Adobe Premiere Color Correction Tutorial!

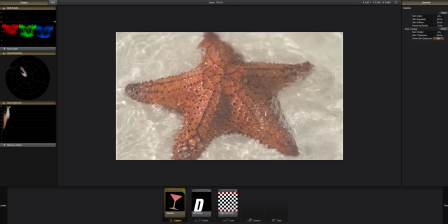[8:32]
I like to give like a softer look to nothing crazy, but just enough softness to kind of soften up the image a little bit, because typically film is going to be very soft, and where you get sharp videos like HD video, like it's not, you know, that stuff is sharp, whereas film is typically,
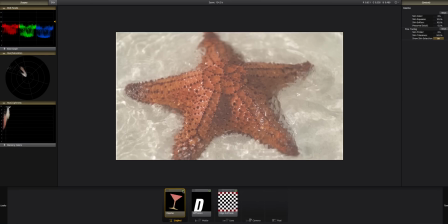[8:51]
if you're shooting on film stock, it's going to be softer and not as tack sharp. So I always add a little bit of Cosmo. Right now I have it set to 10. Usually I'm anywhere between 10 and 20% on the skin softness. And you can see the more I boost it, the more the image softens. But so I had this one set to 10.
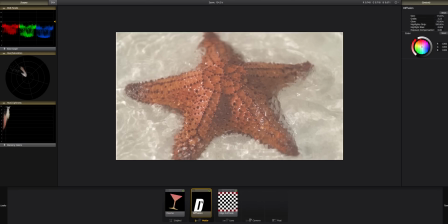[9:09]
And then this is the other biggest thing that I utilize in Magic Bullet here, is Diffusion.
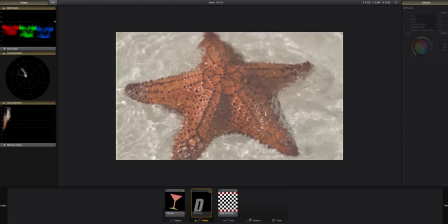[9:16]
Diffusion kind of gives it this highlight glow. You can see this glow here when I toggle on and off.
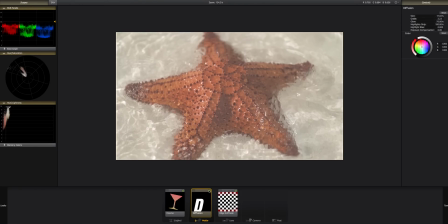[9:21]
I use Diffusion in every single video. It's sometimes very little, sometimes more. But it just creates this dreamlike kind of glow, and that's what I utilize. And what I'll typically do for Diffusion is I set the glow anywhere from 70 to around 90.
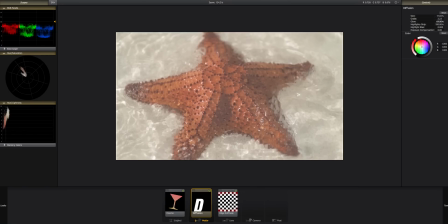[9:39]
And again, this varies depending on the project. Right now I had it set to 70, and I make sure it affects the highlights only.
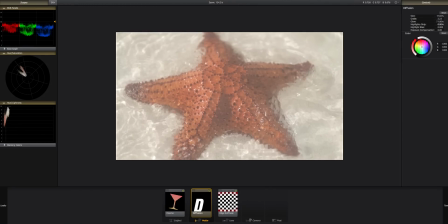[9:45]
So you notice if I drag it down, it kind of muddies the whole image because it's affecting everything in the image.
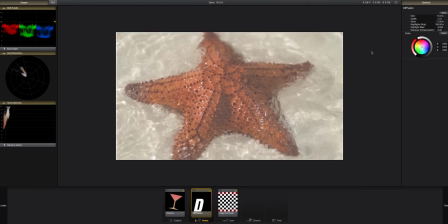[9:53]
I want this glow and diffusion to only happen in the highlights. So only the bright areas is where it's going to have this kind of like dreamlike glow. Grade, I think typically it sits at a 3 when you put it on. I had it set to, I think, like a 225.
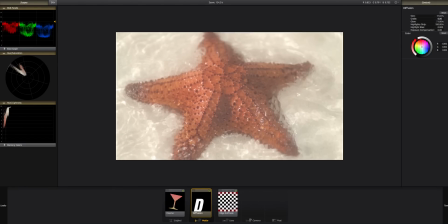[10:09]
The higher you raise it, you can see it just like boosts the effect.
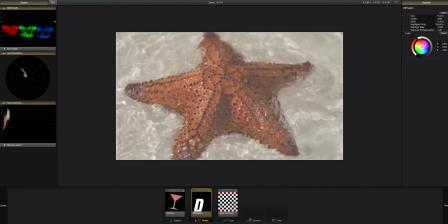[10:14]
The lower you take it down all the way to 0 and it's gone. So I had it set to around a 225, I think.
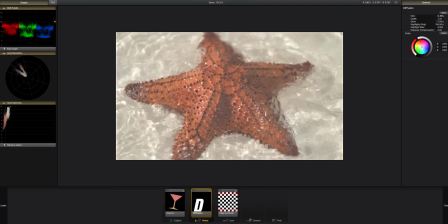[10:19]
And then size, you can see the size. If I slide it left, not there, right, it's there. Typically anywhere from 15 to 20, I had it set to 20, or 15, sorry. So yeah, on and off. So again, those are the two filters.
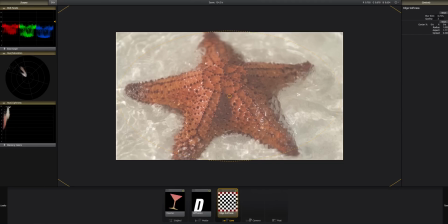[10:37]
And then something I use every so often on like a general video is the edge softness, which you can find under here under the lens. Drag the edge softness on, and this kind of just helps me like blur the outside. You notice, see, if I drag it in close, you can see how everything is blurred outside of that focal point.
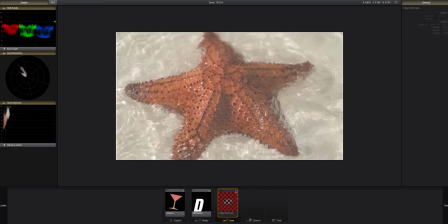[10:56]
So if I toggle it on and off, you can see how it just blurs on and off. So I typically like to kind of just boost this up and then just blur the outside edges of all the images. And it, what that does is, for me at least, brings your attention to the center of the image, what you're shooting.
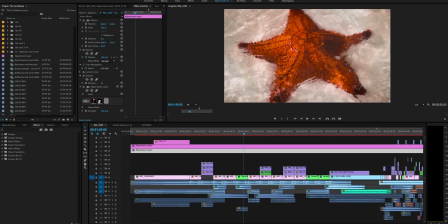[11:13]
Kind of just blurs out these edges a bit, brings your focus there. So all in all, that is, the very last thing I did is I added a secondary Lumetri color effect to the layer below.
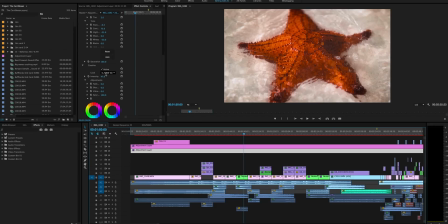[11:29]
Nothing crazy. It was just a vintage LUT that I had pulled, not from Tropic Color, but I forget where this one was from. I've had it for like over a year, and again, I just dialed the intensity back to 40. It's just subtly laying there, so nothing crazy.
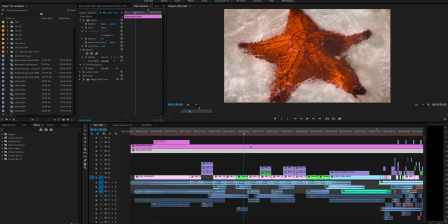[11:46]
Sometimes you can utilize multiple LUTs on an image by just, you know, changing the intensities. One does something, one may be a little flatter while the other one's very saturated, and you can combine different LUTs to give you a great image. You don't need to just use only one LUT on an image.
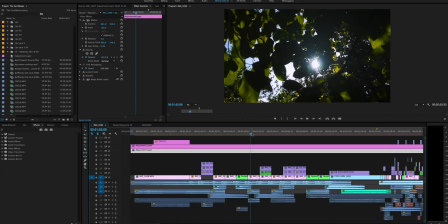[12:06]
Yeah, I hope you guys were able, I know that was pretty fast, I know it was pretty quick, but I hope you guys were able to kind of take away,
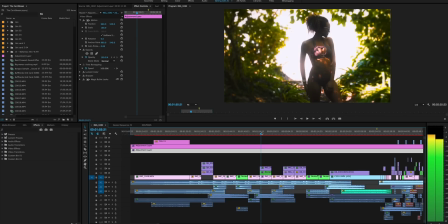[12:13]
you know, a little bit of the color and how I color my videos,
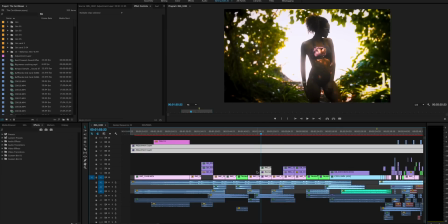[12:18]
how I colored this video, and how you can color your videos in Adobe Premiere. If you guys have any questions, please feel free to ask me. You know, let's talk in the comments below. Would love to answer any questions you have, because I know this went quick, and I know that was a lot to take in.
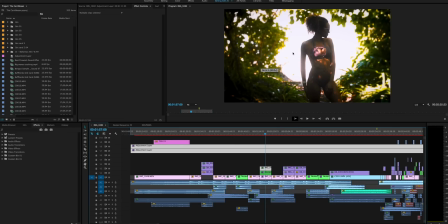[12:34]
But again, you know, thanks for watching this video. Make sure to check out Tropic Color. Their LUTs are amazing.